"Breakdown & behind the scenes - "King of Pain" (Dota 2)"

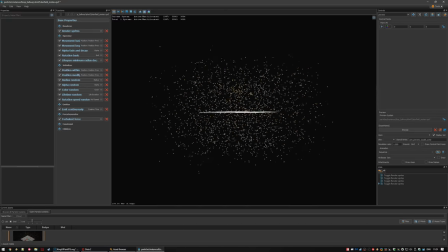Just like in real life, dust is troublesome, especially if you're allergic. The particles aren't lit, they are self-illuminated.
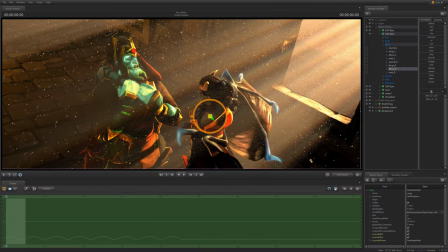Therefore, dust motes shouldn't stray outside the light shafts. The self-illumination is constant, but the shaft is somewhat of a gradient. The difference can look weird, but it's not technically inaccurate.
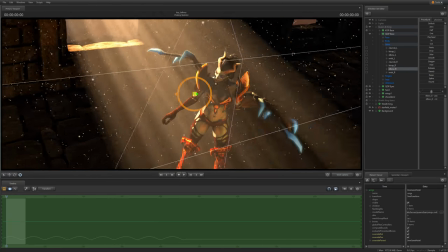Consider that a dustmote is a big object, but we see the light shafts purely because the light would be hitting billions of very very tiny things.
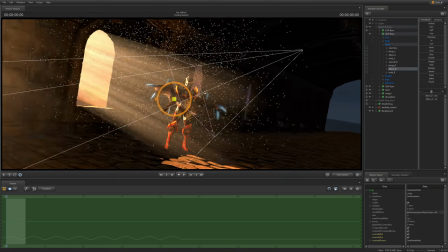It's the same principle as concerts using smoke machines because they want their spotlights to create beams.
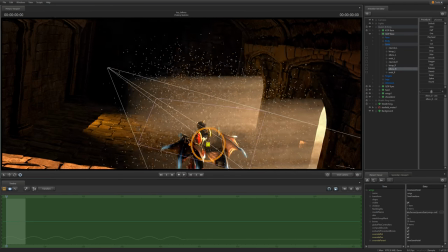Here, the hallway is filled with not only dustmotes, but the air is foggy or whatever.
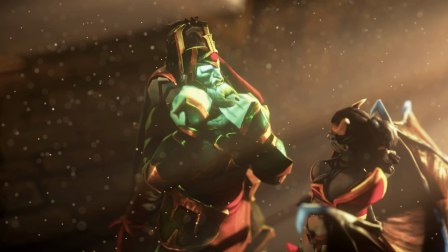Or maybe it's not artistic license and all that. Half the reason the dustmotes are here is to create some sick bokeh, but this requires them to be big.
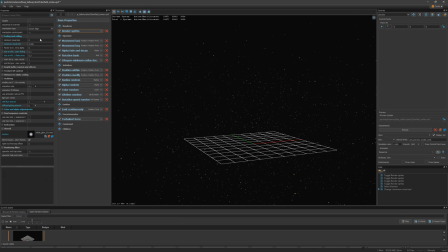If they're too small, they will not create sick bokeh. If they're too large, they will stand out too much and not look like dust motes when in focus. There was a careful balancing act of size as well as tweaking some very useful particle parameters that can clamp maximum screen-based size.
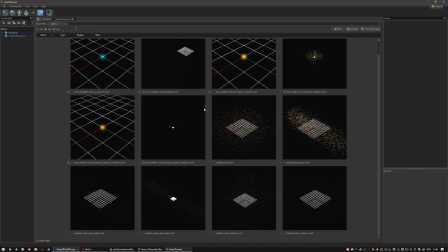There was also additional cheating with copies of the particle system with different sizes set, and those were used based on distance, camera aperture, etc.
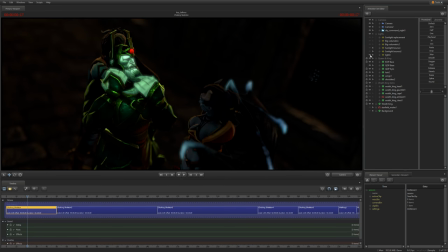Ok, let's switch to talking about animation for a while. Here you see Riffking choking as hard as I do when playing as him against Anti-Mage.
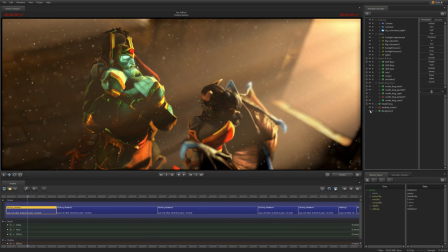You'll note that King of Pain is still hidden, and that he's the one holding him in a chokehold. I'm not very proud of this animation.
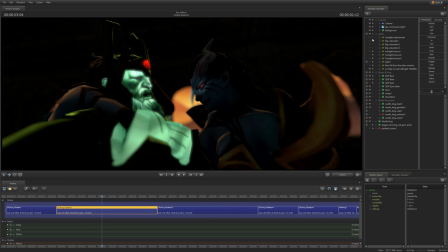It was quite hard to make him look like he was struggling while not moving too much, and this whole ordeal ends in a snapping motion that is not a neck snap, yet it's a snap,
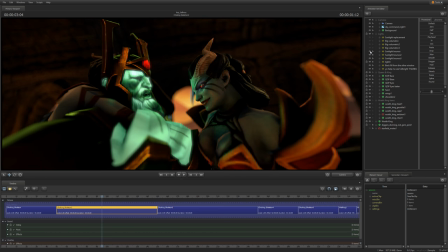And that doesn't make sense, but I guess it doesn't matter that much.
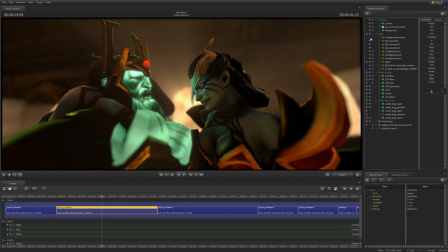I am however much happier with the right side of the frame, with Queen of Pain being subtly lit by the green glow, as well as her acting in general, the, oh, you're disappointed look followed by the sadistic face,
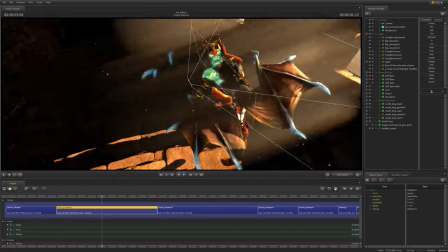then the smug look. This gives me an opportunity to mention that, canonically,
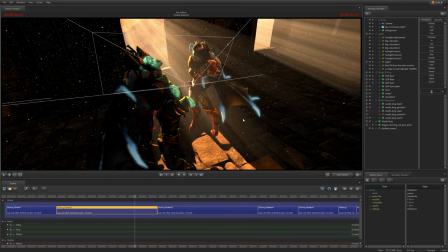Wraith King has been trying to seduce her for a while and that he has, if you'll forgive the pun,
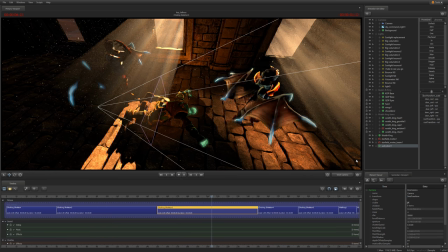tried to bone her since the days when he was still known as Skeleton King. The rest of the animation in this sequence are walk cycles.
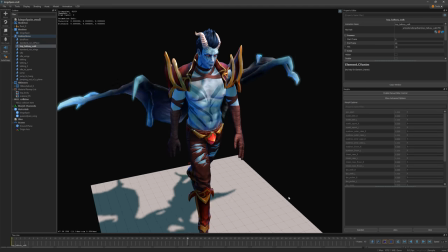I don't have much to say about the kings, I just tried to make it look determined and confident. As for the queens, it was inspired a little bit by fashion catwalk.
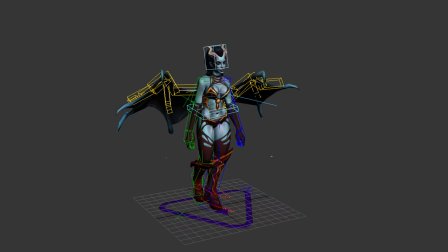Her boots would be very uncomfortable for a human, but hey, she's probably got hooves in there.
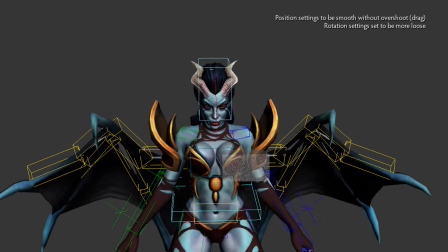Last thing, jiggle physics.
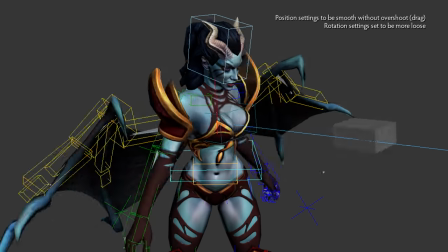If you'll allow me to be penitent for a moment, this is often a misnomer as very little physics are involved in these systems in the sense of the physics engine that may be used by the game engine.
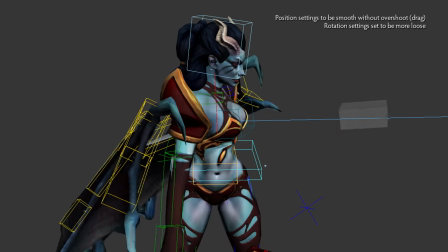Anyway, bouncing, jiggling, etc, that's fine, after all these do have weight, perhaps more than you'd expect.
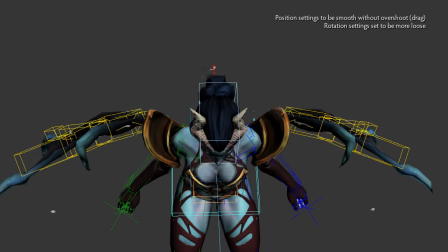So there has to be some amount of secondary motion, being completely stiff doesn't look right.
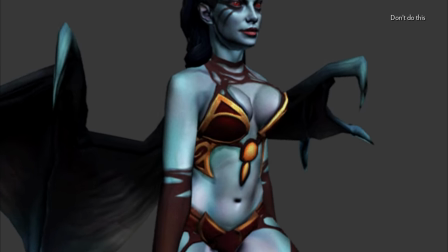Likewise, there shouldn't be too much bounce, otherwise you end up with the Dead or Alive series.
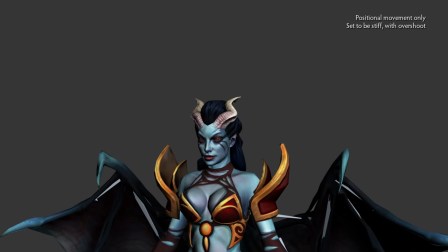She only has one bone for both sides, but that's not an issue.
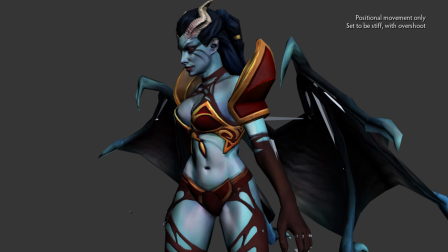Some parts were animated by hand, the rest was using this 3ds max control setup, up, where the chest bone is not only using the procedural jiggle,
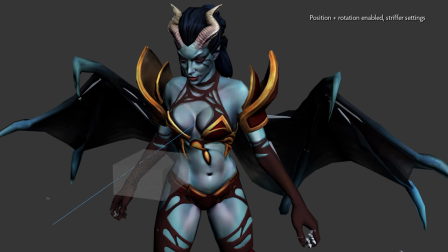but its rotation is also constrained to an invisible box ahead of the chest whose position jiggles with different parameters.
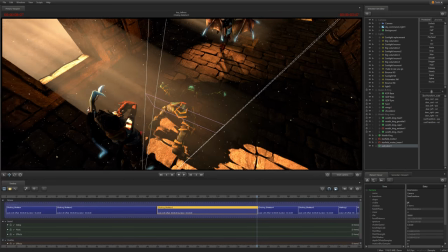This results in different positional and rotational animation. The idea with the next shots was to get them in rhythm with the music, switch to lots of different angles,
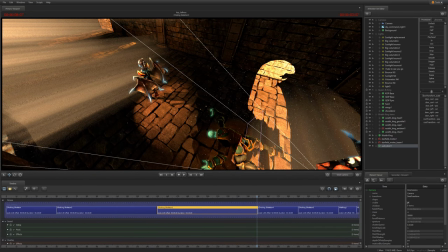most being fanservice-ish, and progressively sneak in shots that are in fact not the queen but the king instead,
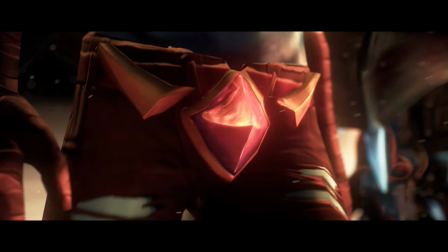up until the reveal point. It horrendously breaks the 180 rule, I know, but it also allows me to really go wild.
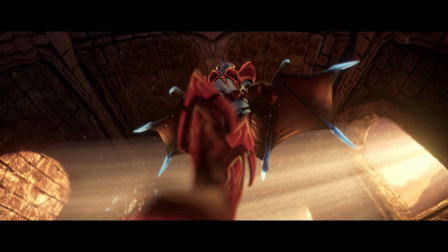My favorite shot is this wide-angle one from below. At 130 degrees, it might be the widest I've made yet.
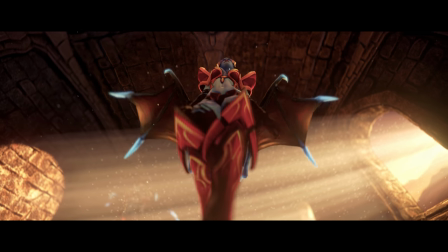What I like about it is that it frames her entire body while also showing a huge portion of the scenery even though it's a very wide 2.37 to 1 aspect ratio.
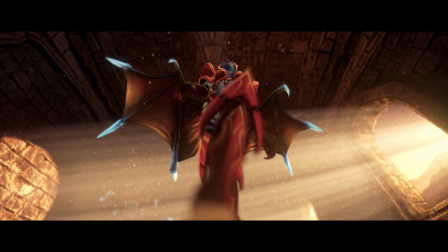It also highlights her features in a nice way without being a stereotypical fan service shot. I will say though, it would have looked way kinkier had the video been in 16 to 9 ratio.
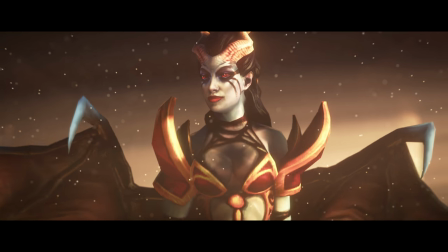My second favorite shot is this one.
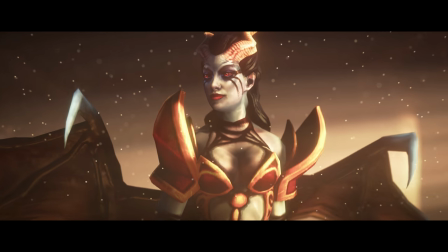It has this movie-like quality, atmosphere, look to the image, and it would make a great dialogue while walking kind of thing.
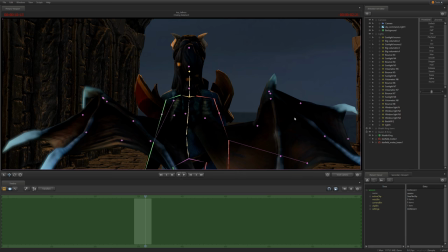Now, speaking of lighting, let's go back over all those shots and break it down.
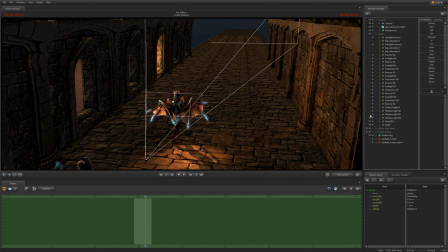There are a lot of shots to look at, so while this is getting started, allow me to toot my own horn for a minute.
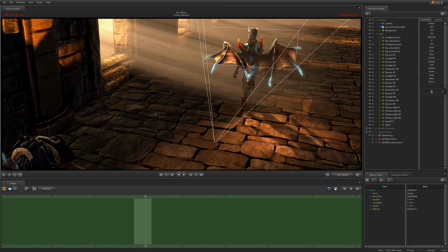I have to say I'm pretty damn proud of the lighting in this part. Remember, in this branch of the engine, there's no HDR rendering, there's no proper handling of other brightening,
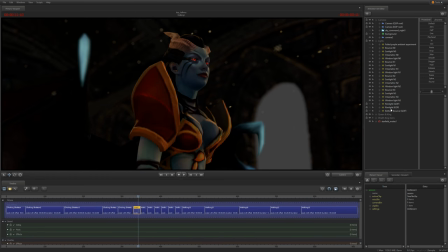there's no baked lighting, and all the important shading settings on characters are global. With all that considered, I'm really glad that this is the final result.
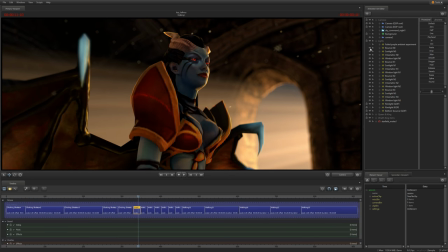However, in my opinion, that's not even the best lighting I managed to wrangle out of the Dota 2 SFM so far.
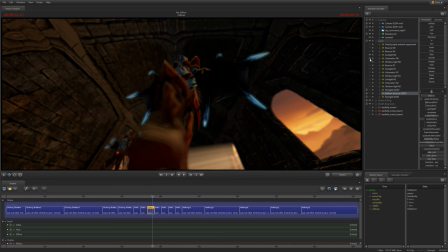That distinction goes to the classroom in what does a hero truly fear. I think it's in that set that I've truly managed to fake global illumination and radiosity to a point where it looks convincing.
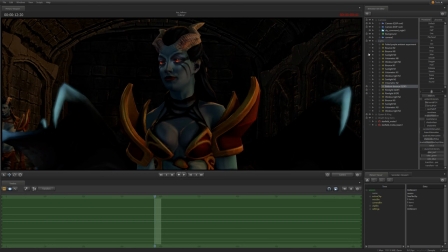You have no idea how satisfying that was, and still is. Anyway, here's how things are set up.
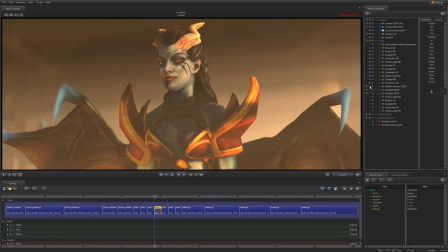Each window has its volumetric shaft, then its actual source of light, then another light to properly light up the edges of the window, then a fill from the bottom wall back towards the window to emulate the bounce.
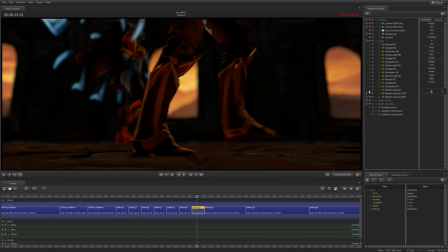However, that bounce was, most of the time, severely toned down or tweaked to only eliminate the environment and leave the characters alone.
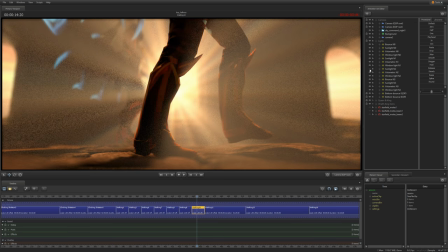The characters had a rim light each, as well as what I call the bottom bounce, a light that is exactly under them, and with a large radius, so that it will basically do this.
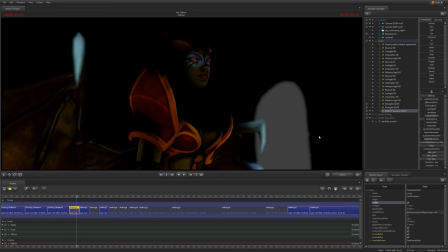You might think, why bother with shadows and radius when all I need is a subtle light source from below?
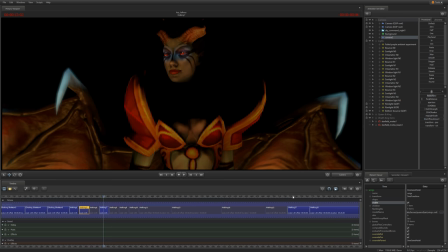Well, using shadows is the only way to ensure that the light will only hit their bottom-facing parts.
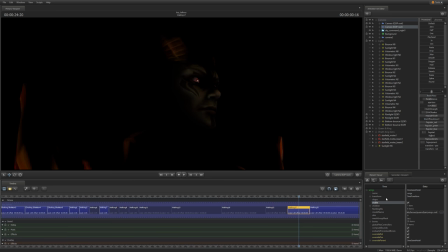Without shadows, the light will fully wrap around the character, in a half-Lambert kind of way. At first, the reveal shot was like this.
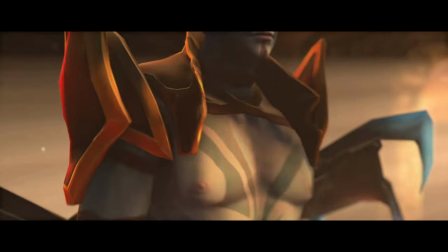But the feedback that I got was that it felt too distant, and one member in my test audience didn't even realize what was going on until the close-up on his face.
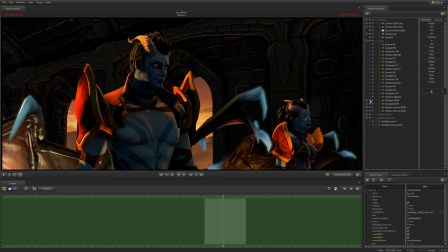While I liked the contrast in that shot, and how I thought it showed how they were, well, each other's counterpart, it didn't work.
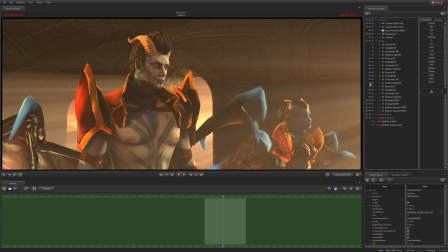So I brightened things up a bunch, and reframed him to be closer and more towards the center.
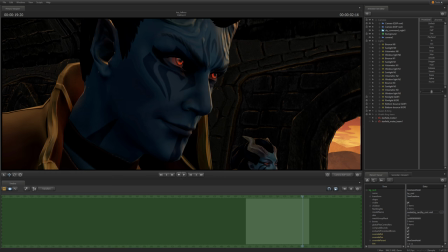That eliminated the confusion. The following shot's goal was really to crawl up his body.
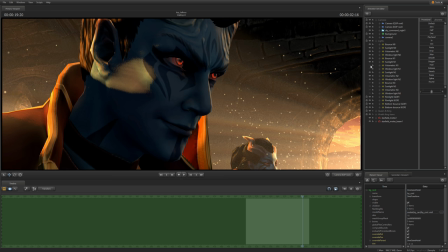And that worked really well, especially the smirk. the feedback on that was unanimously good. However, I cut short the following shot of them side by side,
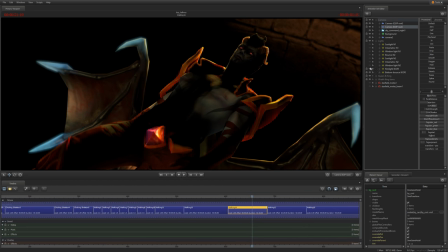and replaced two-thirds of its time by another shot which crawls up his body, though it's a different enough perspective to not be redundant.
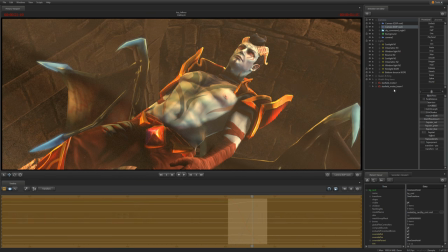It also helps highlight the gem a bit.
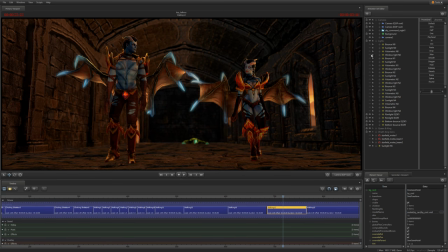I would like to once again extend my special thanks to the women who helped me refine the first shots of the King to make them as appealing and attractive as possible.
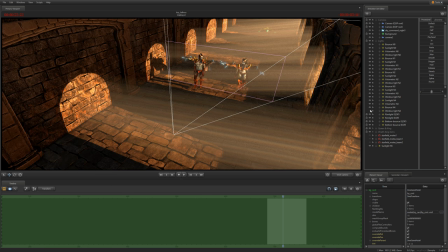The last shot with the door came out the best of this whole section, man, I wish I managed to reach that level of movie-like treatment.
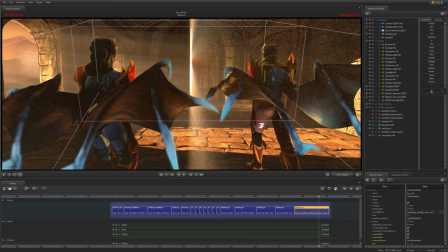And as I've said just before, that's sort of aesthetic everywhere. You might have noticed the door crack is not centered.
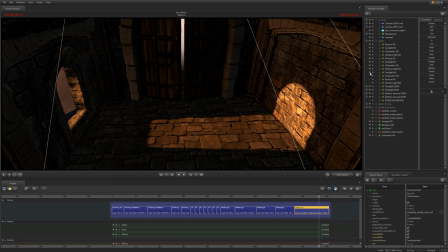I tried that, but it turns out, visual weight and symmetry are concepts that often diverge.
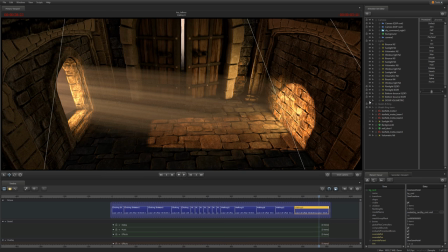In fact, as I'm recording this script, one example that caught the internet's attention is a new Google logo breaking a few rules for the sake of visual weight.
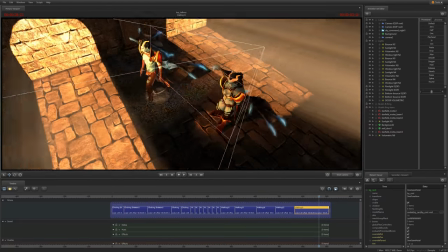I think what makes it look nice is a combination of three things. 1. The room lights look really good for once.
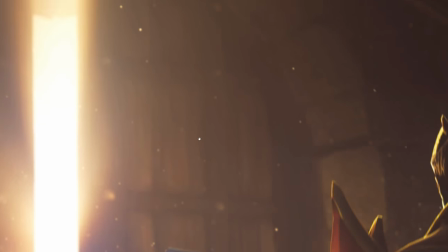They almost look like they're out of the Source 1 SFM, which is a miracle. 2.
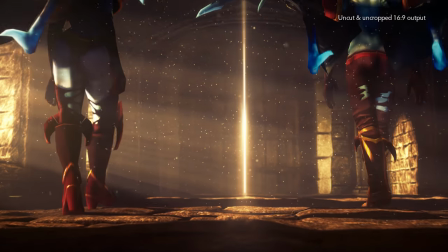The dust modes are there in layers, and even though there's so many of them overall, they work nicely here, they don't dirty up the image, and kind of help read it by giving it depth.
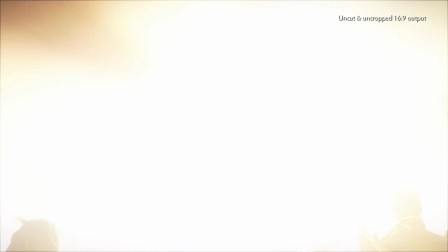The way they disappear into a nice bokeh as they fly towards the camera is satisfying. 3.
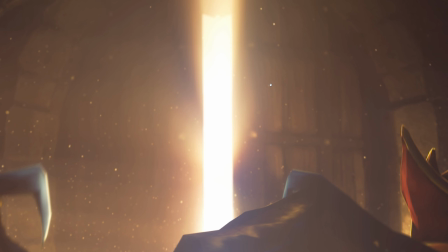The lighting that leaks through is not uniform in a lot of ways, and its U shifts with intensity. In my opinion, subtle U shifting in lighting gives a nice feel. I love that.
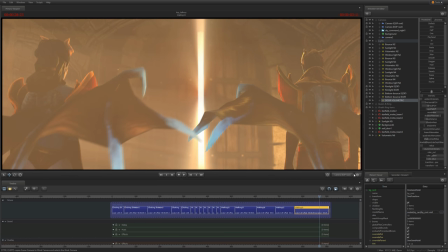One of the things behind that hue shifting is also how some light shafts flood my scenes in rays.
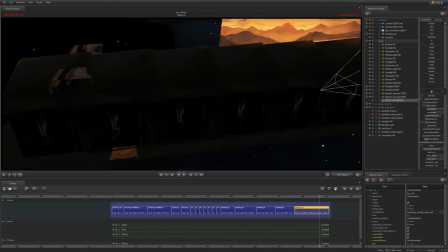It was accomplished with the use of custom gobo textures. A gobo is, in a way, a mask for the light source.
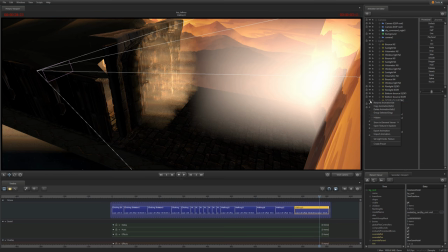You might also think of it as a texture. In SFM1, it was possible to overlay noise on volumetric lights, on top of the gobo.
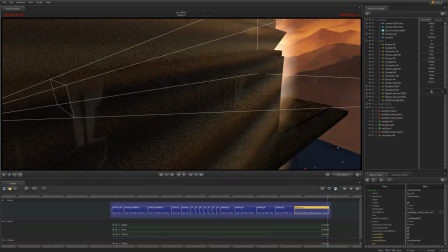In fact, it was even animated. It emulated the effect of smoky air quite well.
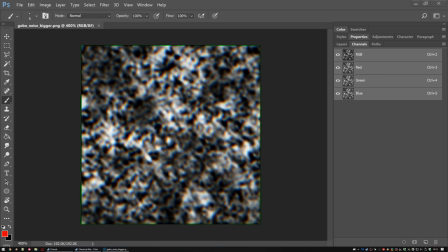This feature is missing from SFM2. I made my own noise texture and added a bit of chromatic aberration to it.
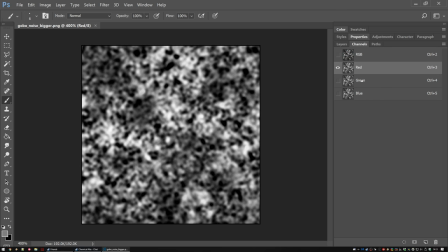This is done by shifting the color channels a couple pixels away from each other.